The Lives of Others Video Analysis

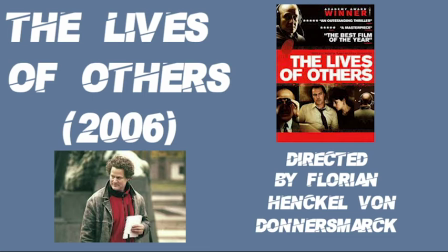I will be analysing the clips chosen from The Lives of Others directed by Florian Henkel von Donnerschmarck.
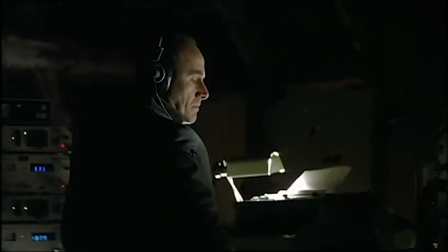High-key underlighting is used to present Wiesla's face before the camera pans from a profile to rear shot, causing darkness to overwhelm even more of the shadowed room. This lighting decision aids the negative portrayal of him spying on Draymond's apartment for the Stasi.
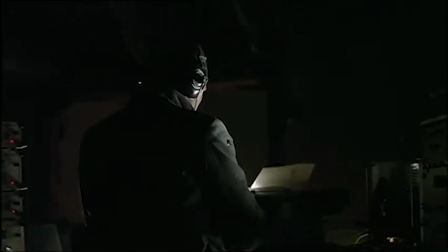The quiet and slightly blurred, funky diegetic music of the party Wiesla is listening to through his headphones aligns with the fast-paced, clattery foley of his typewriter, further establishing his involvement in the spying of Draymond's apartment.
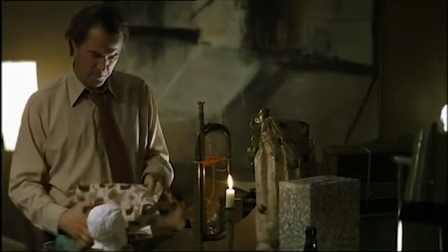Unlike the previous clip, this medium shot of Draymond opening gifts by candlelight holds a soft lighting quality, portraying the romantic setting.
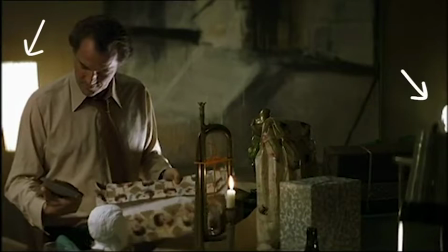This is aided by the two lamps at either side of the frame. They act as fill lights to soften the shadows, creating this erotic atmosphere. The candle centers this static shot, acting as the key light as well as preempting mourning for Maria, who lies behind him.
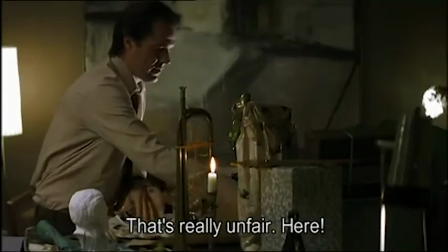The couple's flirtatiously playful and naturalistic dialogue coincides with Maria's seductive positioning on the sofa,
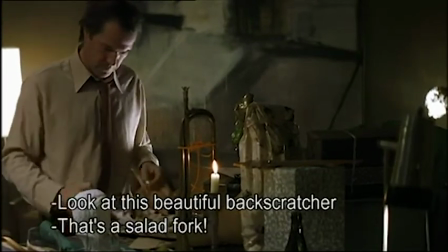confirming the amorous relation between the couple.
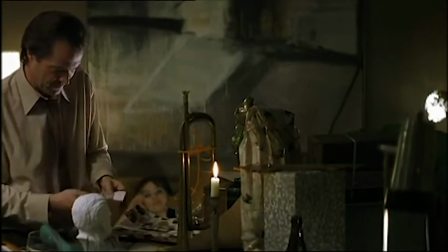Most likely, there are other sources in the lighting design to manipulate this setting in a way which works well with the on-screen sources.
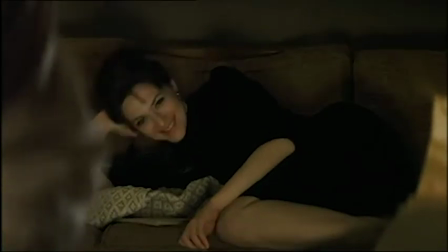The pattern of illumination is motivated by the visible sources. This lighting technique establishes the tone of the scene and keeps the lighting fairly realistic.
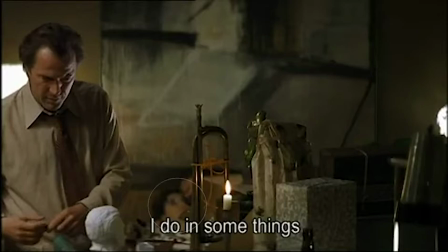Maria's blurry placement in the frame is lower down than that of Draymond's character. This directs a greater focus on him, which seems fitting as he is the one Wiesla is predominantly spying on.
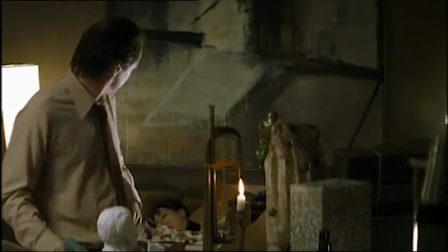The shadows created by the lighting embodies this idea that they are being watched because it looks as though there are people in the room.
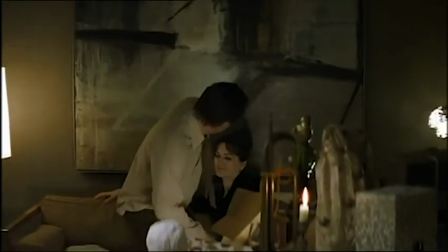To enhance a greater sense of invading the couple's thought-to-be private apartment,
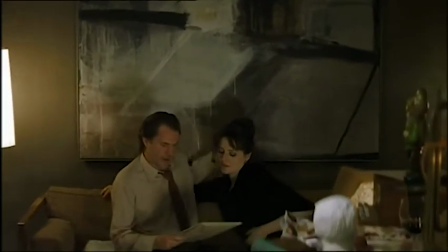a dolly shot of Draymond sitting beside Maria helps for us to focus on their actions more vividly.
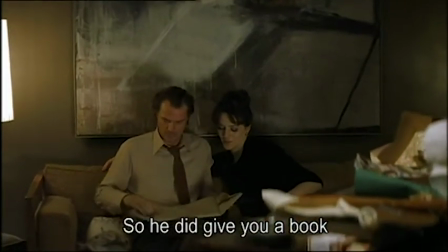In this case, Draymond finds a gift from Jeska, a screenplay.
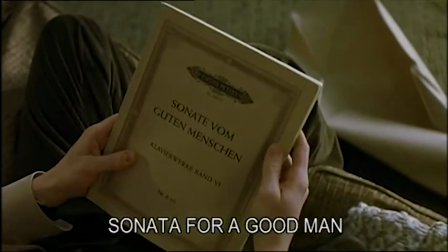Donnerschmarck uses an oblique bird's-eye shot to present the script Sonata vom guten Menschen, as well as the crumpled wrapping paper discarded beneath.
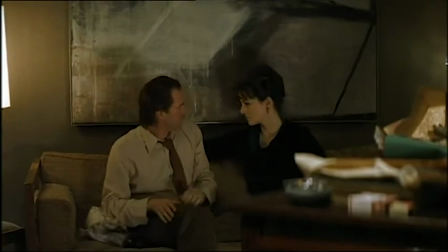Draymond's reaction, depicted from his neutral facial expression, gives no obvious indication as to whether he likes the present.
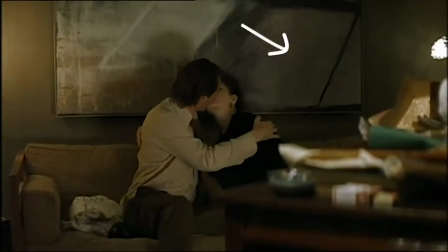Instead, he embraces Maria gently. You will notice that there are greater shadows on Maria's side of the frame, foreshadowing her misleading characterization. She is perceived to be perfect, however, snitches on Draymond to the Stasi, which creates a mysterious duality in her character.
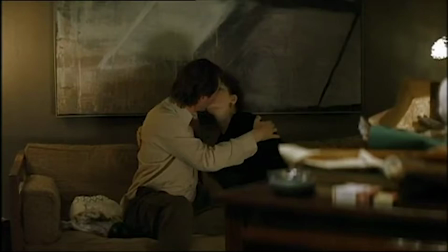This idea is further amplified by other aspects of mise en scène, like her dark dress, contrasting Draymond's white shirt and placement on the lighter side.
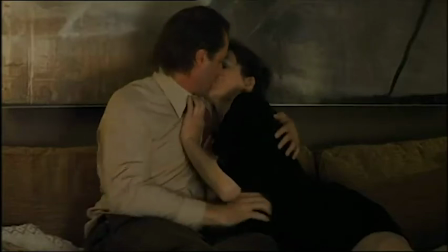The juxtaposition of the lighting and costume choices subtly sets the couple apart as they kiss one another.
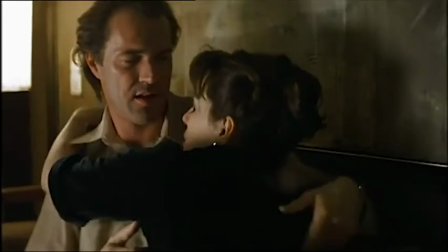An over-the-shoulder shot reveals Maria taking off his tie in a seductive manner,
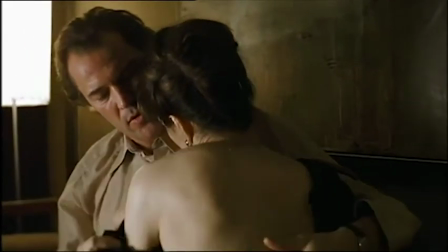and the soft classical slow-paced music aids this alluring atmosphere.
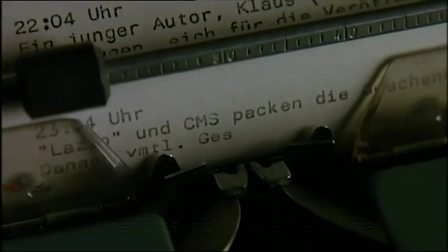This shot abruptly cuts to a high-angle close-up of Wiesla's typewriter. This editing decision adds a contrasting graphical relation between both shots. Now there is no music. Instead, there is the echoing foley of Wiesla typing each interaction the couple make within their apartment.
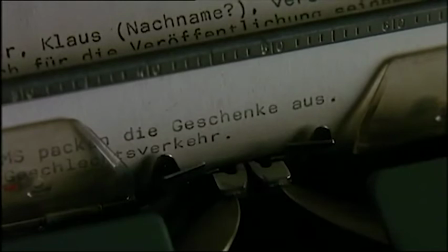This startling juxtaposition of sound and setting changes a moment of romance into one which factualizes the couple's every move. This perfectly reflects the inhumane and robotic nature of the Stasi's operation as a whole.
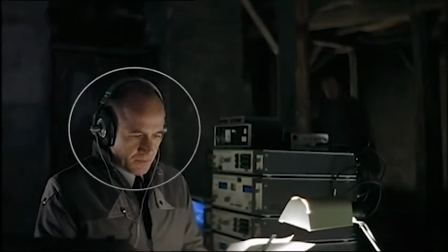There is a frontal panning medium-long shot of Wiesla and an out-of-focus figure walking in from behind. Although Wiesla has headphones on and does not look back at this silhouetted man, he knows who is there.
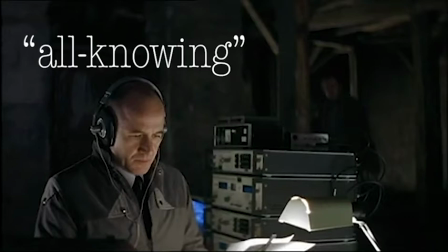This links to the Stasi's objective of becoming all-knowing, as well as presenting Wiesla as a highly alert and intelligent character.
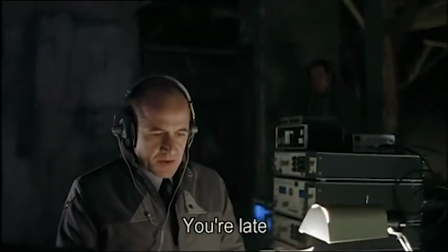He acknowledges the ambiguous man's presence, stating, "You're late," with a neutral expression and headphones still on.
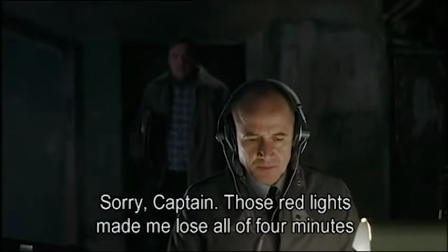The positioning of this man standing behind him in the darkness creates a depth of space, giving him a smaller and more insignificant presence compared to Wiesla, a man with a higher rank within the Stasi, which is confirmed through the associate's apologetic dialogue towards Wiesla, who he addresses as captain.